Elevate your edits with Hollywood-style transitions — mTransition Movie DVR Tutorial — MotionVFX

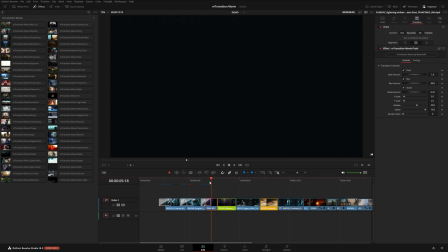(4:31)
And what I ended up doing in the intro was kind of using this shot as a transition, so I just made this very, very short, and then I used the raise transition to go into the shot of the woman getting out of the car,
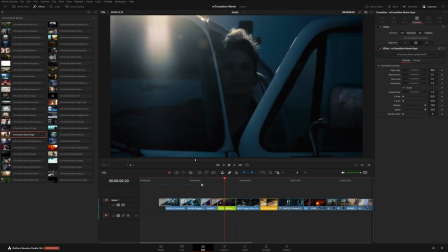(4:44)
and I just made sure that these transitions are basically back to back, and the raise will give you kind of these vertical streaks on all of the highlights in the frame,
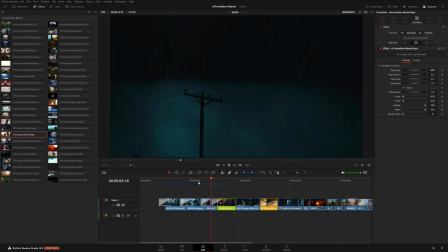(4:53)
so it kind of looks like it's being motivated by that lightning.
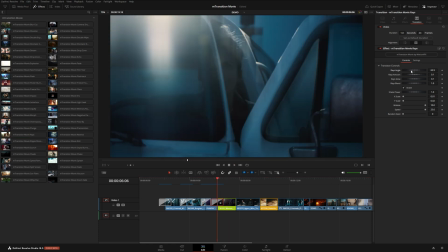(4:59)
And of course, with this raise preset, we can also change the direction using the angle slider right here. We can also increase the length as well as the glow.
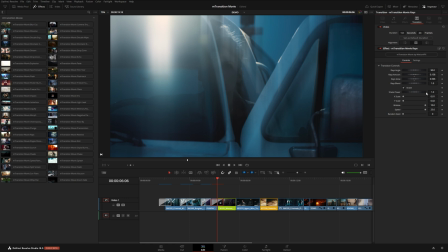(5:12)
And if we didn't want the camera shake, we could disable that here, or we can dial down the power a little bit.
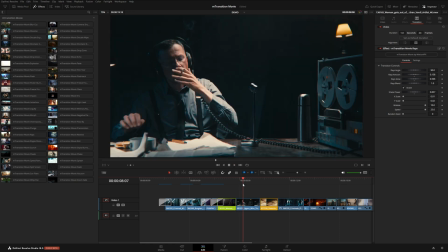(5:20)
okay, so for this shot, I thought something that kind of wipes across the screen would look really nice.
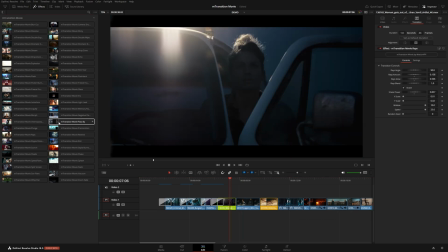(5:25)
And we have a couple transitions that will do that. So we have this one called Pass By. Now this one's pretty cool.
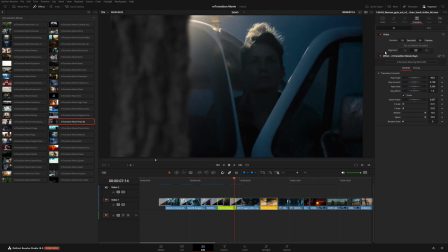(5:31)
It will actually wipe a picture across the screen like this. And in the inspector over here, you can actually change this to different options. So really popular transition, especially for like chase scenes. Might not work in this example, but super useful to have something like this ready to go.
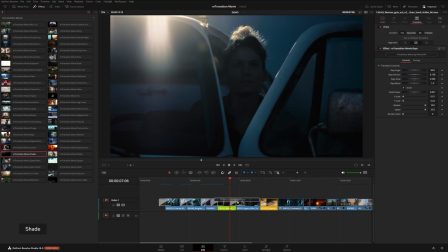(5:50)
Now, similar to that one, we also have this one called Shade, which will kind of wipe across this black shadow across the screen here.
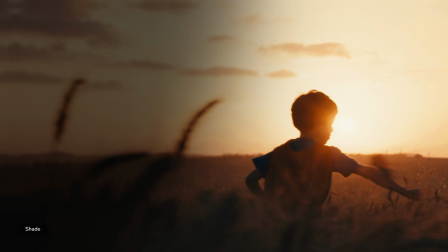(5:59)
And I like this one because it also moves the footage in the direction of that swipe.
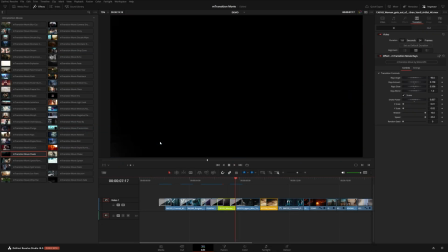(6:04)
So if you look at it, this footage kind of drifts down into this corner as that shadow wipes across the screen.
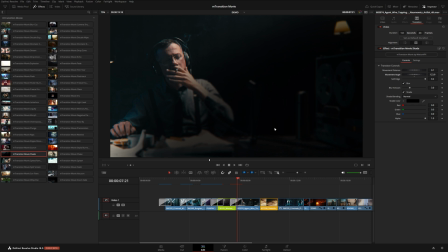(6:10)
And when we change the angle, it will adjust the rotation of both of those shots.
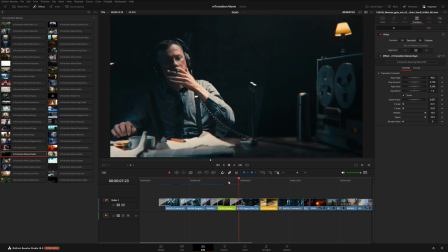(6:17)
So if we just flip this at a different angle, you can see now the footage is moving that way. Now this one's really cool, this double wipe transition. This one's kind of similar, but it kind of looks like a photo slideshow.
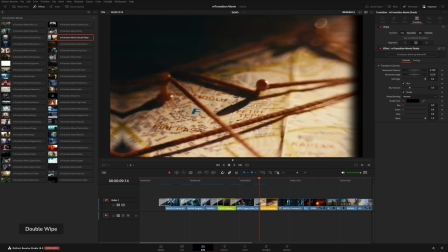(6:30)
It wipes across this little black bar and reveals the new shot, and then the black bar returns to its original position.
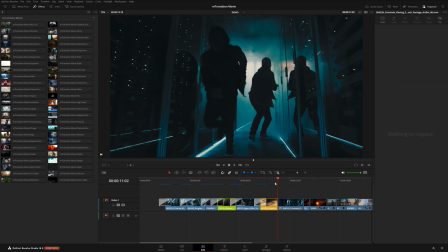(6:38)
And with this transition, of course, you can flip the direction. And just as a reminder, you don't always have to use a transition to take you from one shot to another. You could also make a cut on a clip like this and apply a transition like flashback, for example.
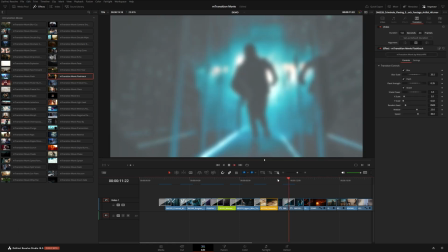(6:53)
And this just gives us a really interesting effect, and we're still on the same shot,
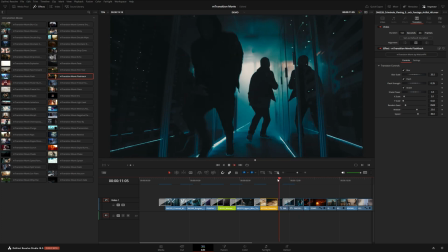(6:58)
but it can be kind of an interesting way to enhance a moment or emphasize something happening.
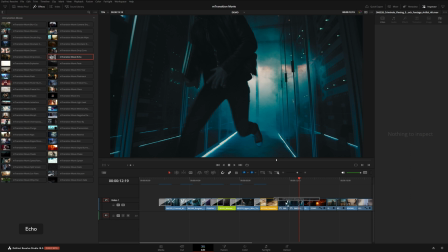(7:04)
Now I'm gonna try this echo preset. This one kind of gives you this disorienting effect there.
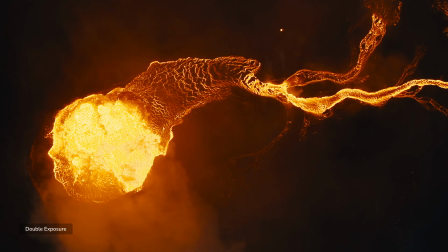(7:11)
Okay, so moving on, I wanna show you this double exposure preset's pretty cool, and it works really well, especially if you have shots with a lot of contrast.
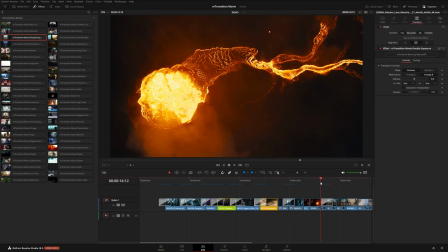(7:19)
Let's try it over this shot right here. It basically creates like a double exposure type of effect.
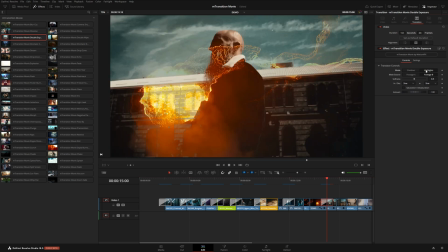(7:25)
And in the inspector, you can either decide to use the shadows or the highlights, which will kind of give you the inverted effect here. So in that case, I think the highlights actually look better. You can also choose which footage does the masking.
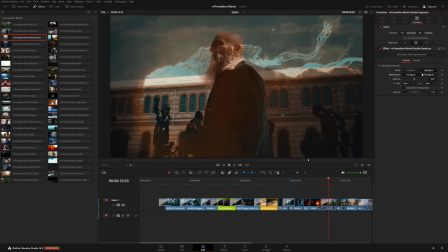(7:38)
So by default, it's set to footage B. That's the shot that we're going to land on. But if you wanted, you could also mask away from your original shot.
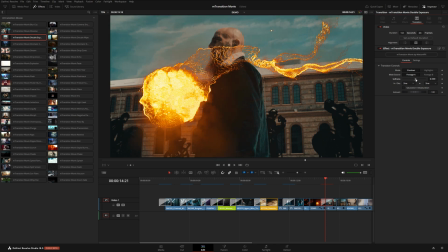(7:48)
And there's also a softness slider here so that you could sort of fine tune the mask if it's kind of looking a little wrong.
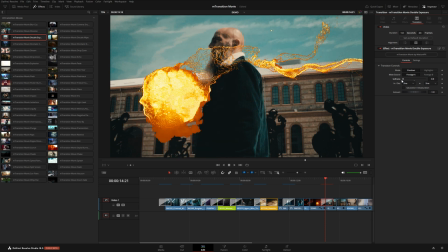(7:56)
Like in this case, if I lower the softness all the way, we're getting kind of jagged edges. Doesn't look as nice, so I might want to increase that softness quite a bit.
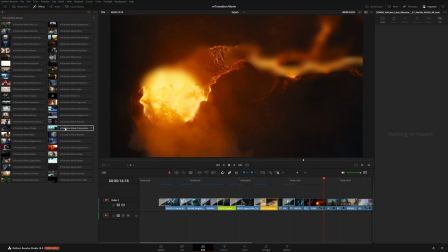(8:08)
Now we also have this transition called Premonition, which is pretty similar. This one also will use contrast, but instead of doing a mask type of fade,
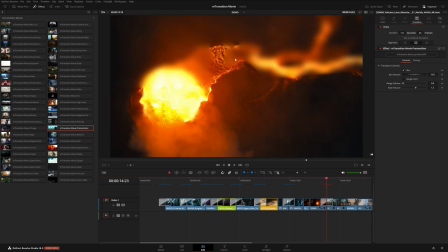(8:17)
this will actually blur based on the luminance values of the upcoming shot. So this one's really cool. Actually, let me try this on the previous shot here.
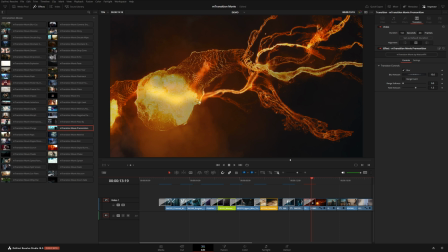(8:28)
So you can see it's starting to blur in these brighter areas where that lava is going to eventually make its way.